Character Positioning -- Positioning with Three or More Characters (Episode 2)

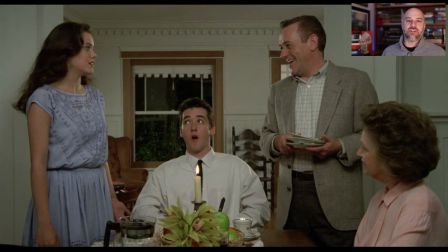(4:11)
The movie is what it is, and so we can ask these questions. Why is one character seated, the other 2 standing? And it is in the scene of power dynamic. This boyfriend has never met the family. It's awkward. He's nervous, as boyfriends typically are when meeting family members.
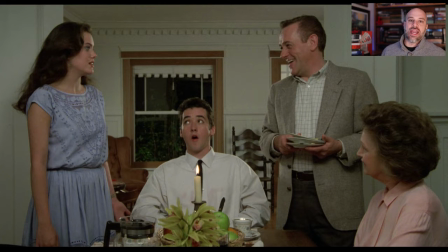(4:27)
And so, okay, he is worried, and thus he feels weaker, less powerful in the scene, whereas the father, standing on the right side, may be the most dominant person in the frame, arguably. Now, even though the boyfriend feels weaker, he is literally going in between or between the 2, his girlfriend and her dad.
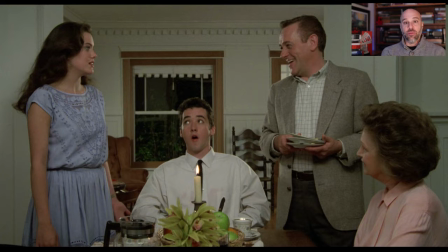(4:45)
That is a theme in this movie, that the boyfriend is coming in between, is a barrier to the 2 of them. These 2 characters on either side of him have a great relationship. They're good friends, father and daughter, but he is the new man in her life,
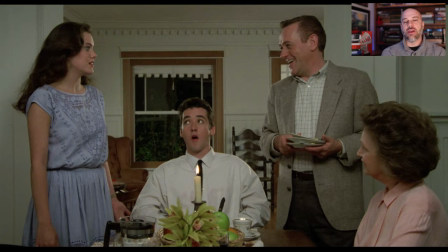(5:00)
and he's coming in between them and maybe taking over for her father as the man in her life. Now you could see it as antagonism, him between the father and the daughter, but in the movie it's also bridge, like the Trinity shot earlier, where he is a point of connection between the father and the daughter.
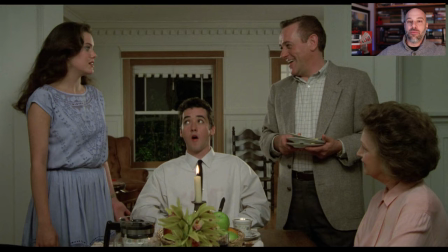(5:16)
If the father and the daughter are ever at odds about something, maybe this boyfriend's going to help them out, help them get back together. And so actually, spoiler alert, but not giving much away, that's actually what happens in the movie. So once he's weaker in the frame, he's a point of connection, and he's also a barrier.
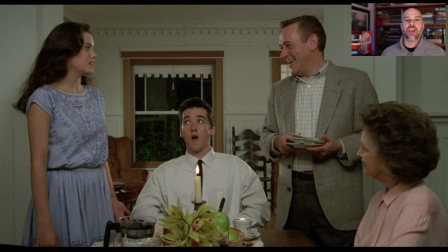(5:34)
This is sort of the miracle of movies, that in compositions like this, you can have multiple different meanings, and it's highly ambiguous and complex.
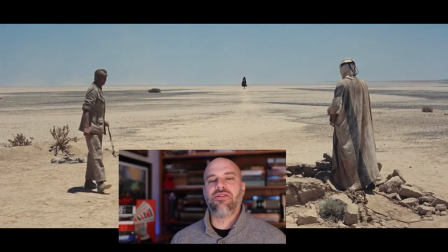(5:42)
Similar kind of thing happens in a very famous scene from Lawrence of Arabia,
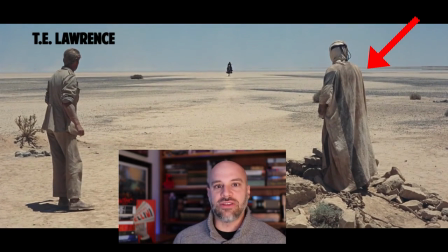(5:46)
where Lawrence is guided into the Arabian desert by his guide, but then here comes a stranger in the background.
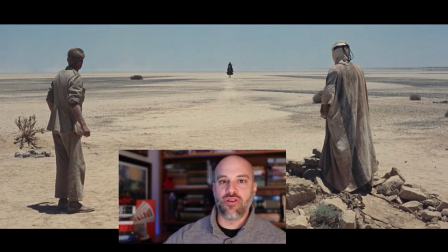(5:54)
Well, the stranger, as you know, if you've seen the movie, becomes Lawrence's friend and close acquaintance. Here he literally becomes in between the two of them, rides up very slowly as a stranger, black rider on the horizon in the background. He will come into the foreground, though, and do something. I shouldn't tell you what, but he becomes Lawrence's friend. He's literally coming in between Lawrence and his guide. Now, there are probably tens of thousands of ways to shoot three people within a frame, so I'm only telling you one or two ways, and each movie has a different context, and given its themes, its ideas, its subject matter, its morality, and all those sorts of things, the ways three or more people can be shot in a frame can differ. And of course, if you have camera movement or extra edits, you can even add more meaning and more content. So character position gets more complicated as we go, but I hope these few little examples help you think about the next time you see in compositions two or more characters interacting on frame. Think about where they're placed, how they're placed in relationship to each other, the distance between them, the height, and so on, and you might see the way the movie is trying to manipulate things or show you the dynamic between the two of them and their relationship. Thanks for watching. Please subscribe to this channel if you haven't already. Have a great day.